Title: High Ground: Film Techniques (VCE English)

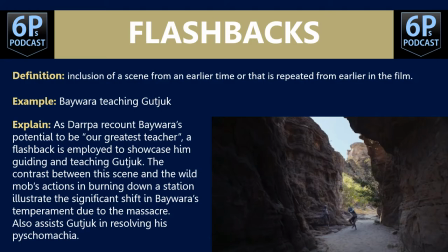(8:14)
Flashbacks is an interesting film technique we obviously saw it in Mabo last year we're seeing it again here it is more of a structural feature I guess and you could too link this in with editing in terms of the way the scenes are sequenced.
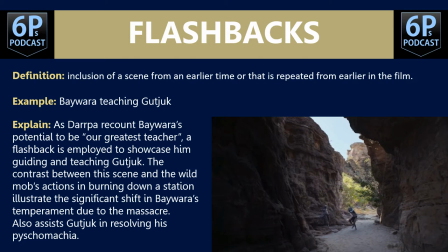(8:29)
So obviously flashback is a scene that happens in an earlier time either in the film or in a character's life, and in this case the flashback is when Gucuk has a memory of practicing to hunt with his uncle. Could even be DARPA whose voiceover is in this particular scene as well.
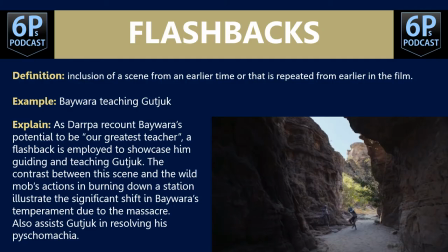(8:47)
So as DARPA recounts Baywater's potential to be our greatest teacher, a flashback is employed to showcase him guiding and teaching Gucuk. The contrast between this scene and the wild mob's actions in Burning Down the Station illustrate the significant shift in Baywater's temperament due to the massacre.
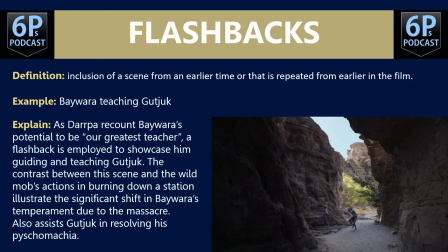(9:04)
You could say with this particular scene as well it assists Gucuk in resolving his psychomachia, his internal conflict on who to follow, whether to follow his uncle and Gurwuri, or whether to follow his grandfather's words.
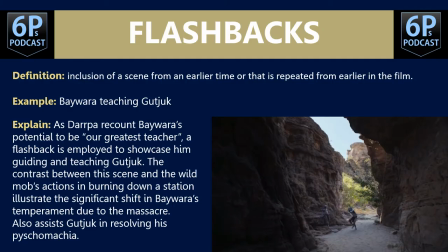(9:20)
Note to when it comes obviously to flashbacks, or in this case particularly we have a voiceover working as well, and in this particular example they've also embedded a quotation in the explanation and that is a really really good thing to do try and weave in a quotation alongside a film technique or suit
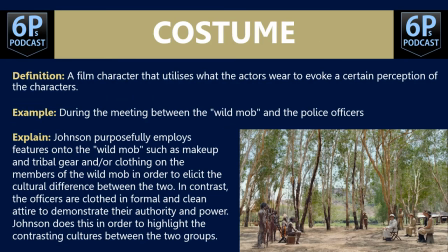(9:39)
costume is obviously what the character is wearing the example we'll use here is a meeting between DARPA and Moran Johnson purposely employs features onto the wild mob such as makeup and tribal gear
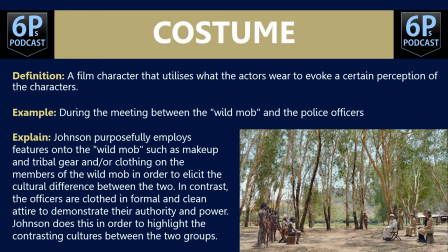(9:56)
and or clothing on the members of the wild mob in order to elicit the cultural difference between the two sides. In contrast, the officers are clothed in formal and cleaner ties to demonstrate their authority and power. Johnson does this in order to highlight the contrasting cultures between the two groups. Yeah, that's solid analysis.
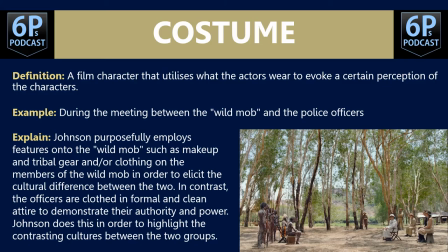(10:12)
I think you could go a step further here as well. Note how in this case the wild mob seem to blend in with nature and are at one with nature, whereas Moran's costume is really ill-suiting for the environment here as well he's wearing
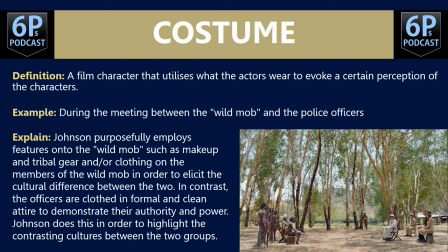(10:27)
white which you could say is quite ironic given the fact he's not an innocent individual and the fact that you know he sort of wears medals and and and a hat as well shows his inflexibility or his unwillingness to
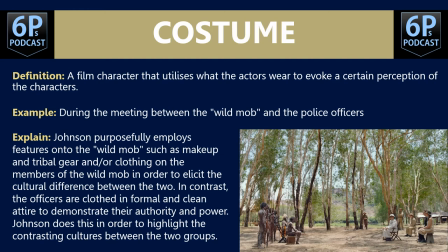(10:41)
compromise so that explanation once again is solid but you could go into more detail there with that explanation
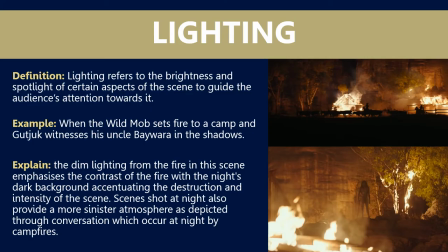(10:50)
let's look at lighting which refers to light, just a tip yes you definitely have bright or natural lighting please avoid the term dark lighting though I prefer dim lighting there's something about dark lighting that I don't think makes sense it's a bit of an oxymoron
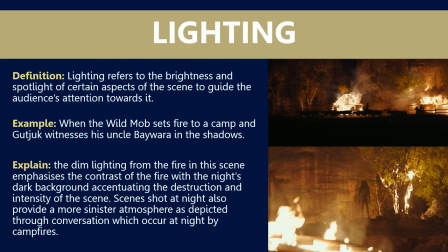(11:09)
there's a lot of scenes that take place at night as well so think about scenes that happen during the day and scenes that happen at night and the atmosphere that is created due to the lighting in both scenes. Look at this example.
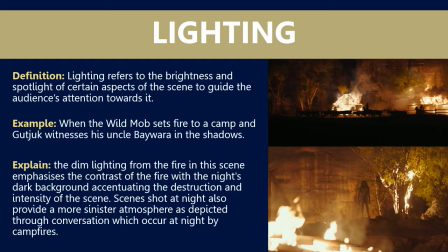(11:23)
It's when the wild mob sets fire to a camp or a station and Guchuk witnesses his uncle Baywater in the shadows. Explanation, the dim lighting from the fire in this scene emphasises the contrast of the fire with the night's dark background accentuating the destruction intensity of the scene.
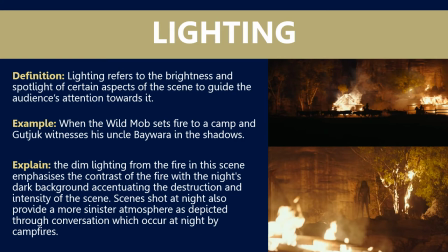(11:42)
Scenes shot at night also provide a more sinister atmosphere is depicted through conversations which regularly occur at night by campfires. Please avoid groupings. I don't really like when you sort of group scenes altogether. Pick specific scenes and really delve into them in greater detail rather than being surfacy.
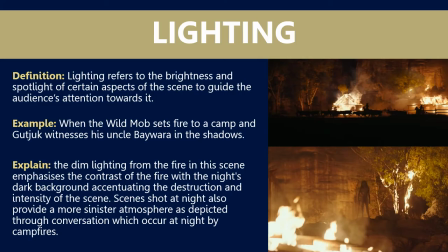(12:02)
But again, lighting is a really easy film technique to sort of use because it's pretty straightforward.
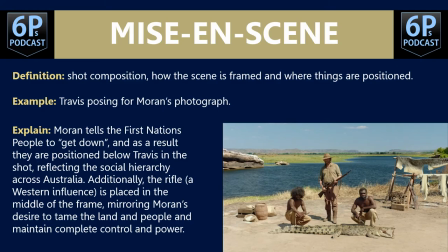(12:10)
Okay, mise-en-scene or the shot composition. How the scene is framed and where things are positioned. This is a great film technique because literally every single second of the film, you could analyse using this particular film technique.
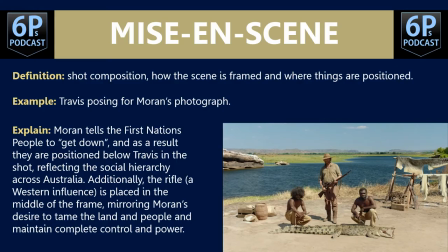(12:23)
The example we're going to use here is Travis posing for Moran's photograph. Moran tells the First Nations people to get down, and as a result, they are positioned below Travis in the shot, reflecting the social hierarchy across Australia.
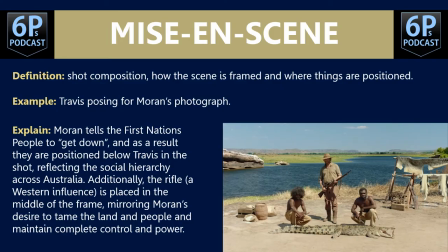(12:39)
Additionally, the rifle, a western influence is placed in the middle of the frame mirroring Moran's desire to tame the land and people and maintain complete control and power You could also go into a bit more detail there with the rope,
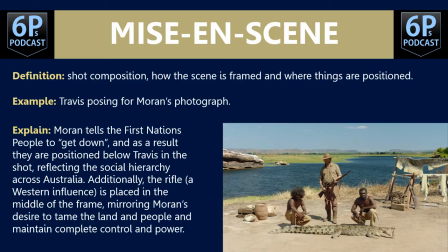(12:54)
there's a symbol of the rope that's used to tie down the crocodile as well and this idea of taming the land But again, this film technique works really well for pretty much any single scene or any single sequence Note once again the use of a quotation in order to really strengthen that particular analysis
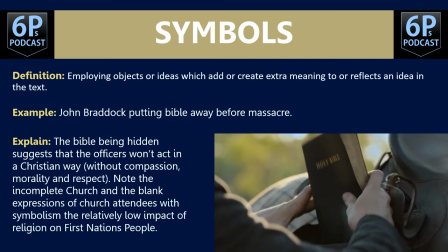(13:17)
Symbols Symbols are featured throughout the film They are obviously objects or ideas, a motif is obviously a recurring idea that happens throughout the film and these add extra meaning or provide I guess more emphasis on a particular point that the director is trying to make.
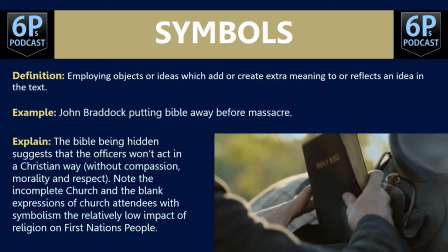(13:34)
The example we'll use here is John Brack putting the Bible away before the massacre. The explanation in the Bible being hidden suggests that the officers won't act in a Christian way, that means without compassion, morality and respect. Note the incomplete church and the blank expressions of church attendees
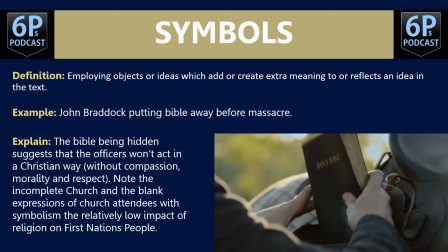(13:53)
which symbolises the relatively low impact of religion on First Nations people. So here we see that motif of religion that appears throughout the film and the Bible is obviously one of the key symbols. You could also talk about the Bible verse that John Braddock reads. It's from Isaiah.
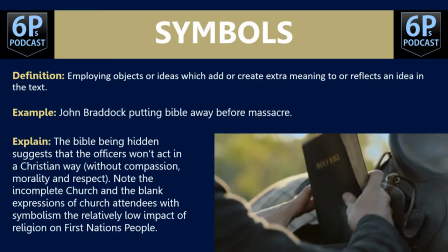(14:10)
It's quite ironic as well. So we'll look at sound now.
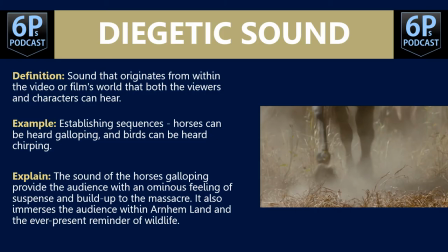(14:17)
We've got diegetic sound and non-diegetic sound. We'll start with diegetic sound, which is sound that originates from within the world of the film, so both characters and the audience can hear it. In the opening scene or the establishing sequence of the film. Horses can be heard galloping and birds can be heard chirping.
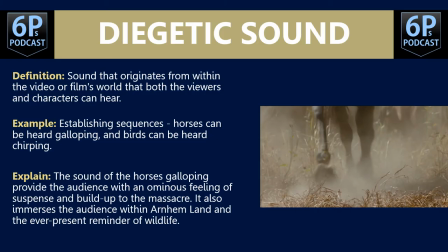(14:36)
There are so many sounds of wildlife throughout this film to really immerse the audience within it, particularly calls from birds. The explanation, the sound of the horses galloping, provides the audience with an ominous feeling of suspense in the build-up to the massacre. It also immerses the audience within Arnhem Land and the ever-present reminder of wildlife.
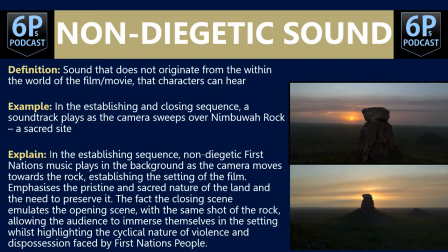(14:57)
So if you've got didactic sound, which is sound from within the film, non-diogetic sound is from outside the world of the film so another way really of saying non-diogetic sound is sort of a soundtrack in this case with this particular film the example we use here is the establishing and closing
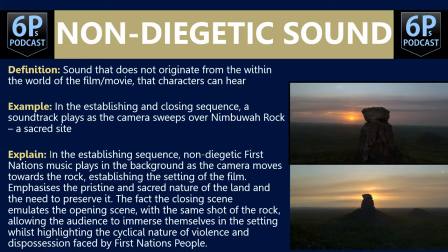(15:15)
sequences where a soundtrack plays as the camera sweeps over Nimboa Rock which is a sacred site in Arnhem Land the explanation, in the establishing sequence non-diogetic First Nations music plays in the background as the camera moves towards the rock,
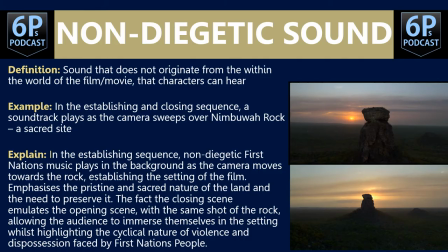(15:31)
establishing the setting of the film. This emphasizes the pristine and sacred nature of the land and the need to preserve it. The fact that the closing scene emulates the opening scene with the same shot of the rock allows the audience to immerse themselves in the setting whilst highlighting the cyclical nature of violence and dispossession faced by First Nations people.
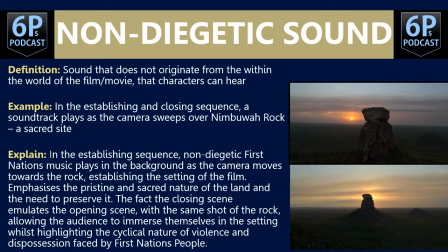(15:50)
Yeah, solid explanation again. You could also mention the fact that obviously the rock is the highest point of this landscape so you could reference that to the high ground as well if you wanted to but yeah non-diagnetic sound both in the opening or establishing and closing sequences
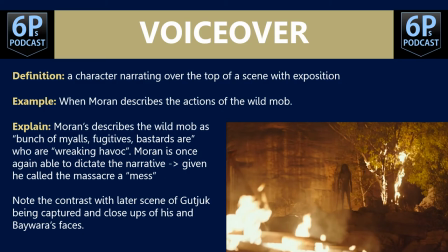(16:06)
and voiceover this is when a character narrates over the top of a scene with exposition or information in this case it's Moran describing the actions of the wild mob Moran describes a wild mob as a bunch of of miles,
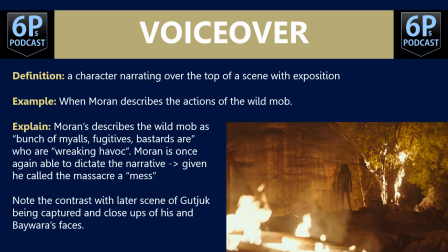(16:23)
fugitives, bastards who are wreaking havoc. Moran is once again able to dictate the narrative, given he called the massacre a mess.